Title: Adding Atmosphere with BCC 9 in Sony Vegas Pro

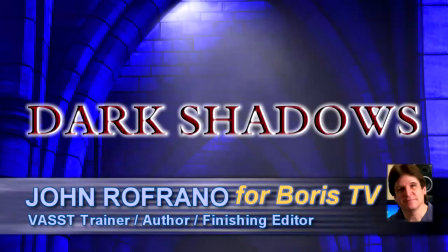8s
This is John Rofrano, Senior VAS Trainer here for Boris Effects with another episode in the Boris Continuum Complete for Vegas Pro Training Series.
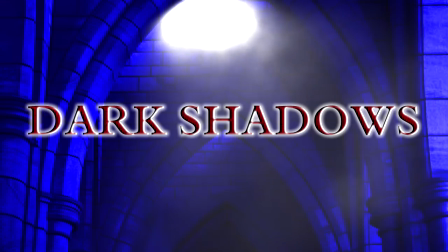15s
In this episode, we're going to take a look at lights, smoke, and grunge.
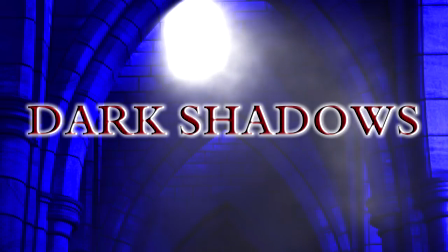19s
You know, sometimes when you get a new set of plugins, it makes you go back and look at the old plugins and see how you could use them in interesting ways.
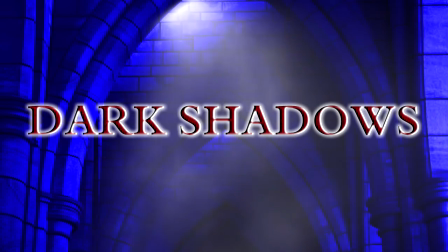26s
And that's what happened here. I was trying to make this Dark Shadows title, and I thought, wouldn't it be great if I could animate somehow the arches in the background because they were just a little bit too static.
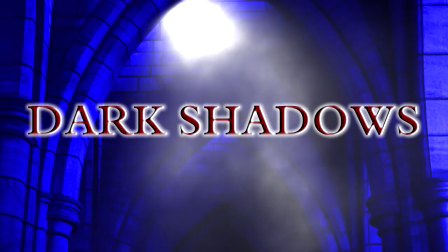34s
And I thought, you know, there's a light in the picture. What if I added BCC stage lighting because it has this wonderful ability to add smoke to the lights.
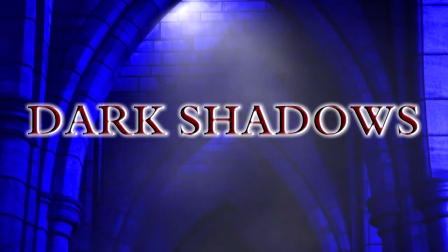43s
And I thought having smoke in the background would really help sell the shot. And so that's how I compose this.
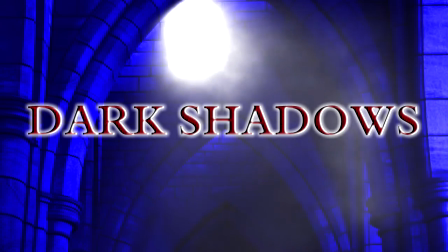49s
So we're going to use BCC lights with the smoke. We're going to use grunge for the titles, and then I'm going to make it pop a little with this alpha glow.
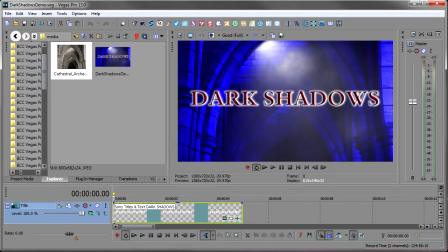56s
So let's get started. I want to start by showing you the difference between what we started with and what I ended up with.
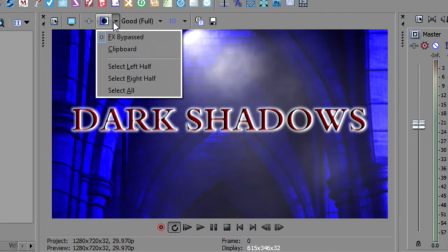64s
So Vegas has the ability here to bypass effects,
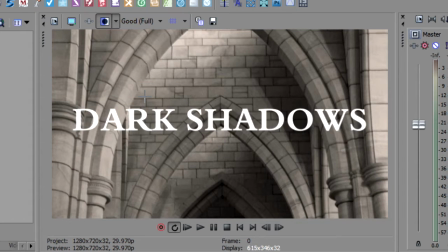68s
and I'm going to select all and show you this is the media that's on the timeline, the raw media. Humble beginnings for such a nice title. Just a grayscale image in the background and a white title, nothing more.
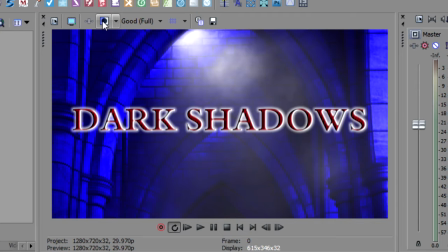82s
And then with the BCC effects, wow, look at the difference. I mean, before and after, it's quite drastic.
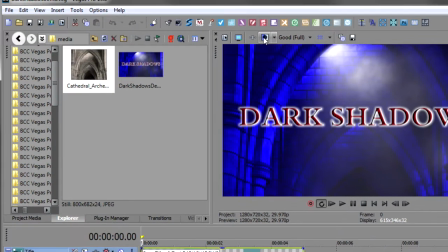89s
So let me show you how I did this. And before I clear the project, I want to hit F11 and just show you the tracks.
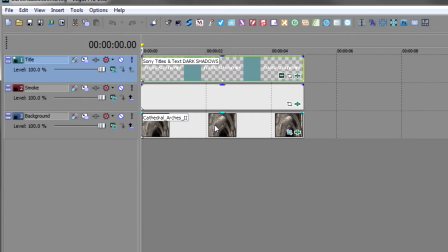96s
We have a background track here at the bottom, and that's our image. And then the smoke and lights is added in another track. And the reason I did that was because I didn't want the smoke and lights to replace the image. I want them to be overlay on the image, or I was overlaying the smoke and lights. And so we do that with an empty event.
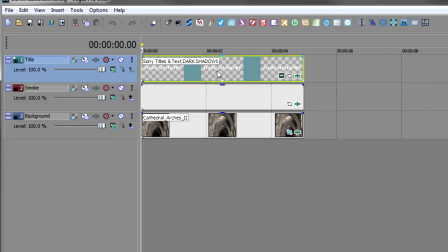114s
And then finally, I have the title on the top track. So we're going to create 3 tracks in our project.
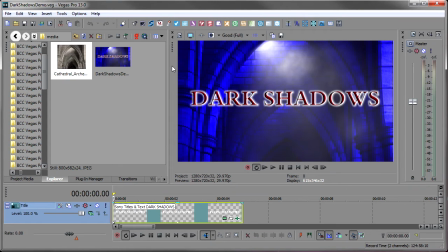119s
Let me hit F11 again to get us back to our project, and then we'll start. So I'm going to clear this, create a new project,
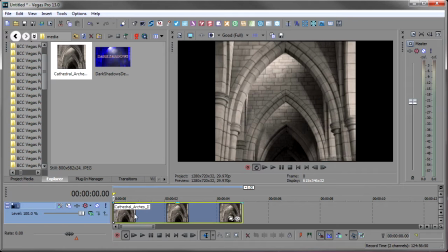126s
take my arches, drop them down on the timeline, and they do not match the aspect as most images do not.
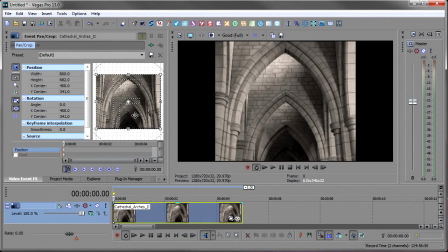133s
So I will open up Pan Crop, and then just right click in the window and say Match Output Aspect.
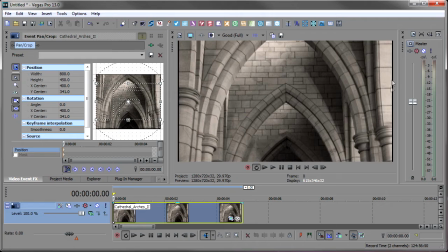141s
And that's really all you need to do. I do see there's a little bit of black on the sides here, so this image had some black on it. So I'm gonna just crop in just a little tighter. That's it. I don't think there's anything else I need to do with it here. It's positioned kind of where I want it. So now let's start to make the blue color, right?
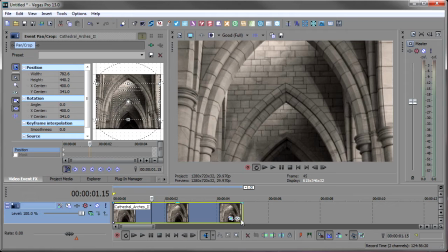158s
How do we get this color blue? Well, we use BCC Colorize.
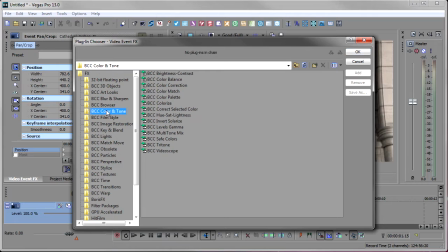162s
I'm gonna open up the effects, and we'll go to BCC Color and Tone, and then select BCC Colorize,
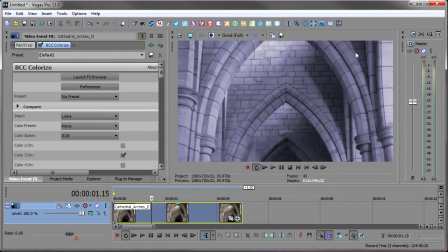170s
and click OK. And you see it's already added this purplish color. And if we go down and look at the colors that are enabled, you'll notice that color 3 is on, and color 3 is that purplish tone.
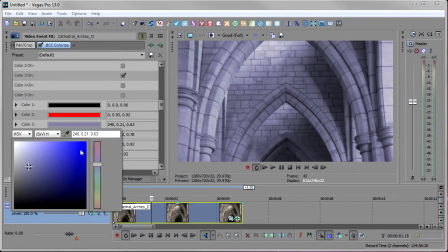184s
So I'm not going to do anything else other than just take that purple and make it a nice deep blue.
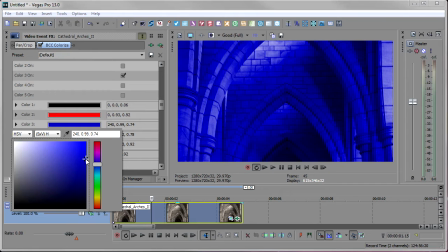190s
And that's really all I want to do to this. A nice dark blue because the lights are going to lighten it up a bit.
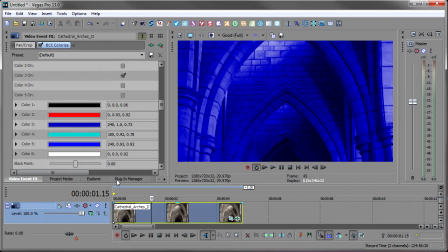195s
So let's put it there for now. I think that's all I want to do with the background. So next, we're going to add our stage lighting to get our smoke. And you'll notice there's a little light up here, and that's the light that I'm trying to emulate. So I will insert a video track,
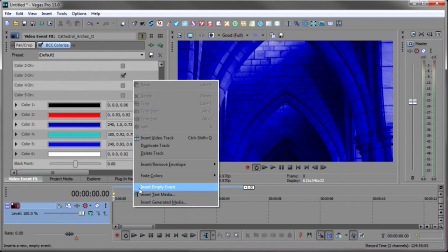213s
and then I'll bring the cursor to the beginning and right click and say Insert Empty Event, so we can add the effect to an empty event.
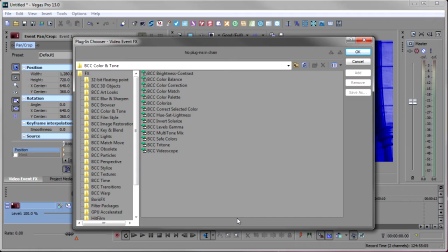221s
And then I'll click on the effects browser, and we'll go over to BCC Lights and add BCC Stage Lighting. So let me find lights here. Stage lighting's down at the bottom. And you'll notice it's already added 1 light to my scene.
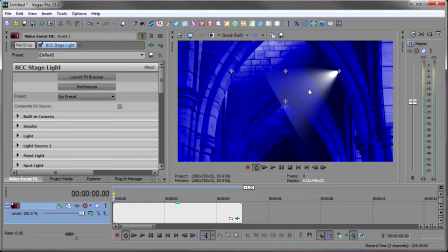238s
Now, let me launch something new in BCC 9, which is the effects browser. I really like this effects browser.
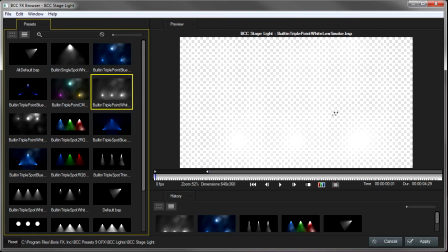244s
It gives you all of the presets, and they're on a blank window here because we added it to an empty event.
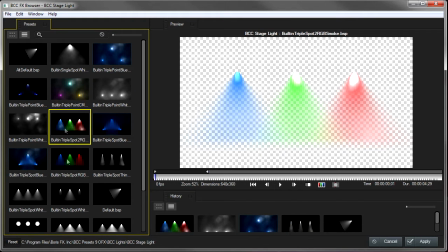252s
But it gives me all of the various presets that I can go use.